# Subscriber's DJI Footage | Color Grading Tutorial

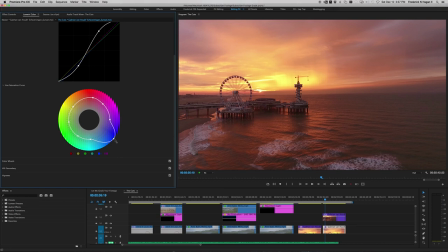So since there's not a lot of blue in the shot, period, I've pulled it to its maximum out here to the edge to pull up whatever blue is there. It'll pull that blue and reveal it a little bit better. And you can see it here. You can see these blues starting to peek in and peek through.
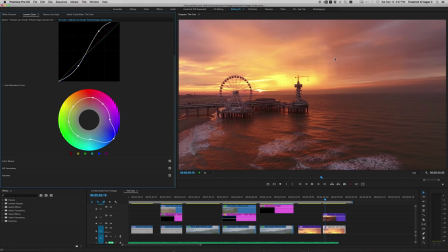But since this shot is primarily a reddish, you know, pinkish kind of shot, it's missing, you know, the opposite spectrum of the color, which are the blues. So I thought it would make sense to balance the shot with the with bringing up some of these blues.
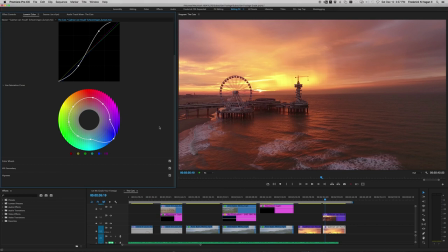Now, because the shot again is facing toward the sun, and this is the color of the shot, this is what it probably looked like, or close to what it looked like. So you can't create, you know, something from nothing.
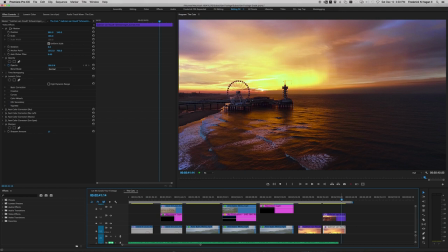If it doesn't exist in the shot, you can't always just make it appear, but there are certain tricks you can do.
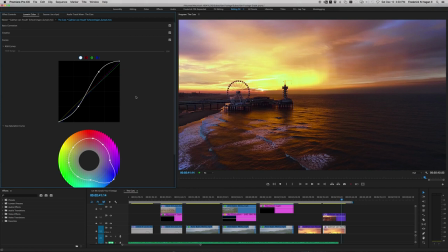Now you'll notice on this image, I was able to pull a lot of these blues back.
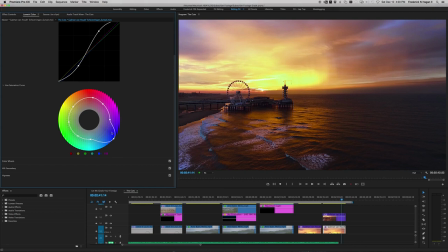And the way that I did that was using the hue and saturation curve. See how I anchored everything? But on the blue area down in here, I yanked it way outside the super saturated area. So that's what brought up all these blues in the shot, but left everything else alone.
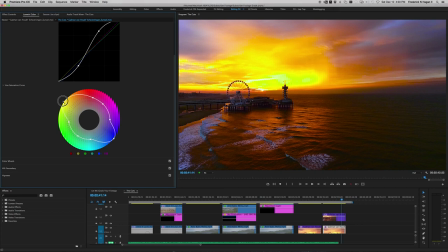For example, if I had grabbed, say, this yellow and pushed it also, now look at the shot.
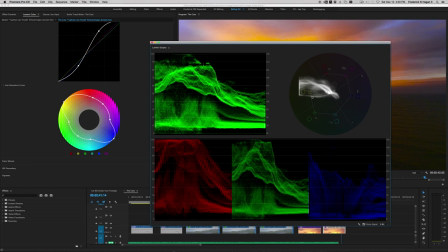Now that is way, way, way too much contrast. If you'll bring up the scopes and look, check this out. That's telling you. To be honest, I've never even seen crushed scopes before, but yeah, see that yellow? Way too much. So we bring this yellow back, we'll watch that vector scope.
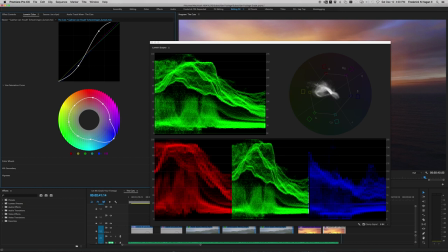There, that's a little safe. This is outside a little bit, but the primary mass of the shape is still within the guides.
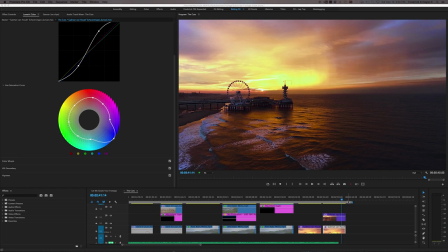Get out of the way. And there we've got that. So we're at this point now, but I really, really wanted to come kind of full spectrum with the color spectrum and bring up some of these blues more, because these yellows are so pretty and so hot,
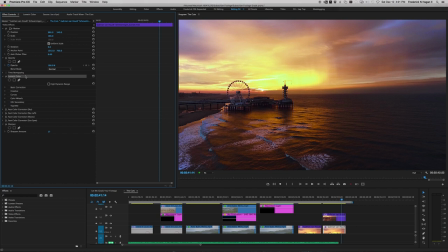and these pinks. So the way I did that was, on the same clip, we've got the Lumetri color that I've shown you already that we've adjusted. But then I came down here and created a mask. Let me back out so you can see that. And on this mask, it's huge.
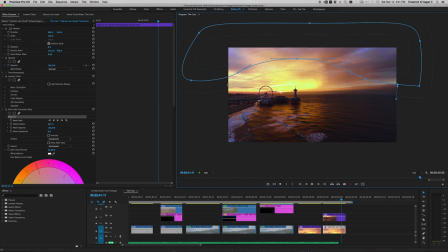You see, I extended past the boundaries of the actual image. And that's on purpose, because what I needed to do was feather this mask. That's what this dotted line is. I needed to feather the mask, so the correction that I do that won't be so obvious.
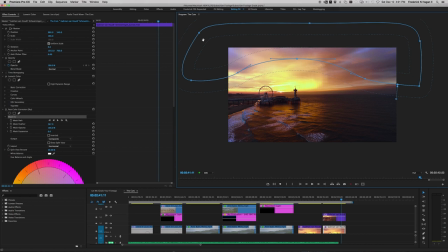Otherwise, it would be a hard line here where the mask is. So I need to pull that mask way outside the boundaries so the feather doesn't come back into the shot.
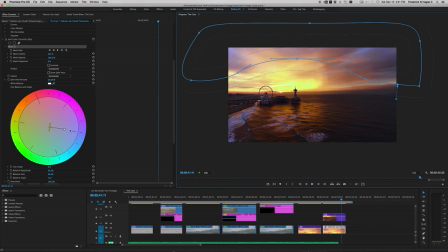And what this did was, on the fast color corrector, I just took the color spectrum and I pulled it toward the blues.
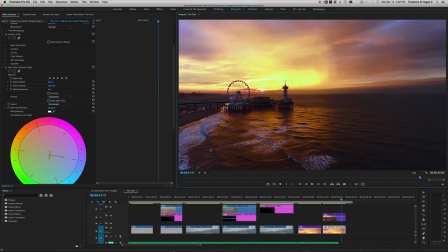That way it only colored everything blue. Alright, turn the mask off. We're zoomed back in, and now we'll turn this back on. Now see what it did. Isn't that beautiful? Now you've got more of a full color spectrum going there.
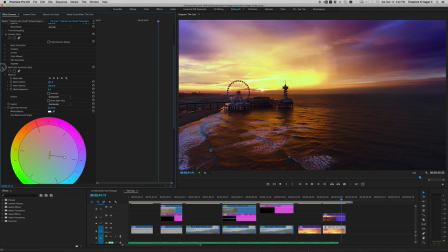So again, the before, and then the after. And then as I got to looking, I had to,
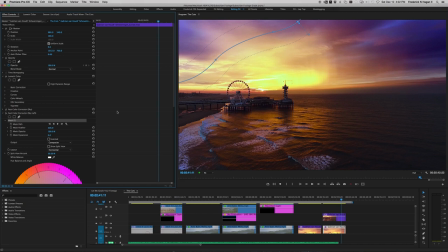I thought that this side was still a little bit hot, so I did the same thing, came down and put another fast color corrector on there,
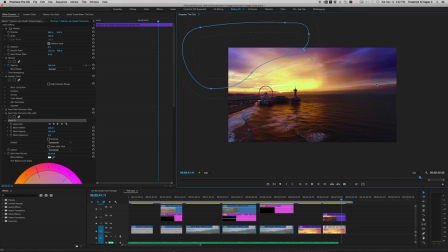and another mask. Again, it goes outside the boundaries of the page, the image. So it only grabs this area,
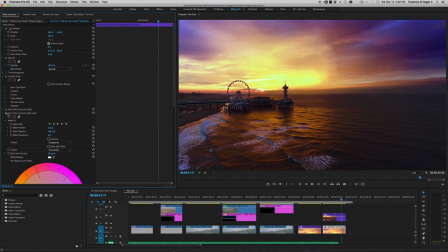and what that looks like, turn the mask off, is that.
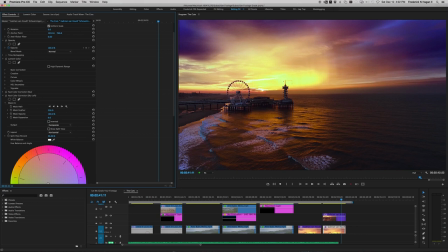So see, now it's balanced on both sides. So I thought, this is looking pretty good.
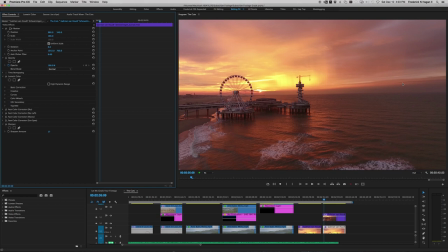We rewind for a second and go back through the shot.
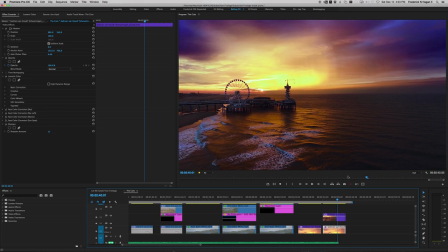So that looks pretty good, but the one thing that was still bothering me about the shot are these beautiful waves that are happening down here.
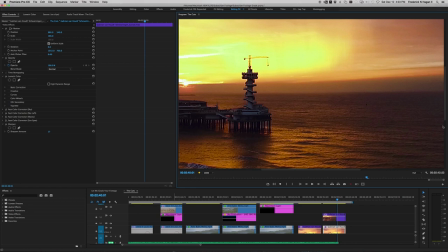You see these? And if I zoom in, excuse me, and I look, let's go in 200%.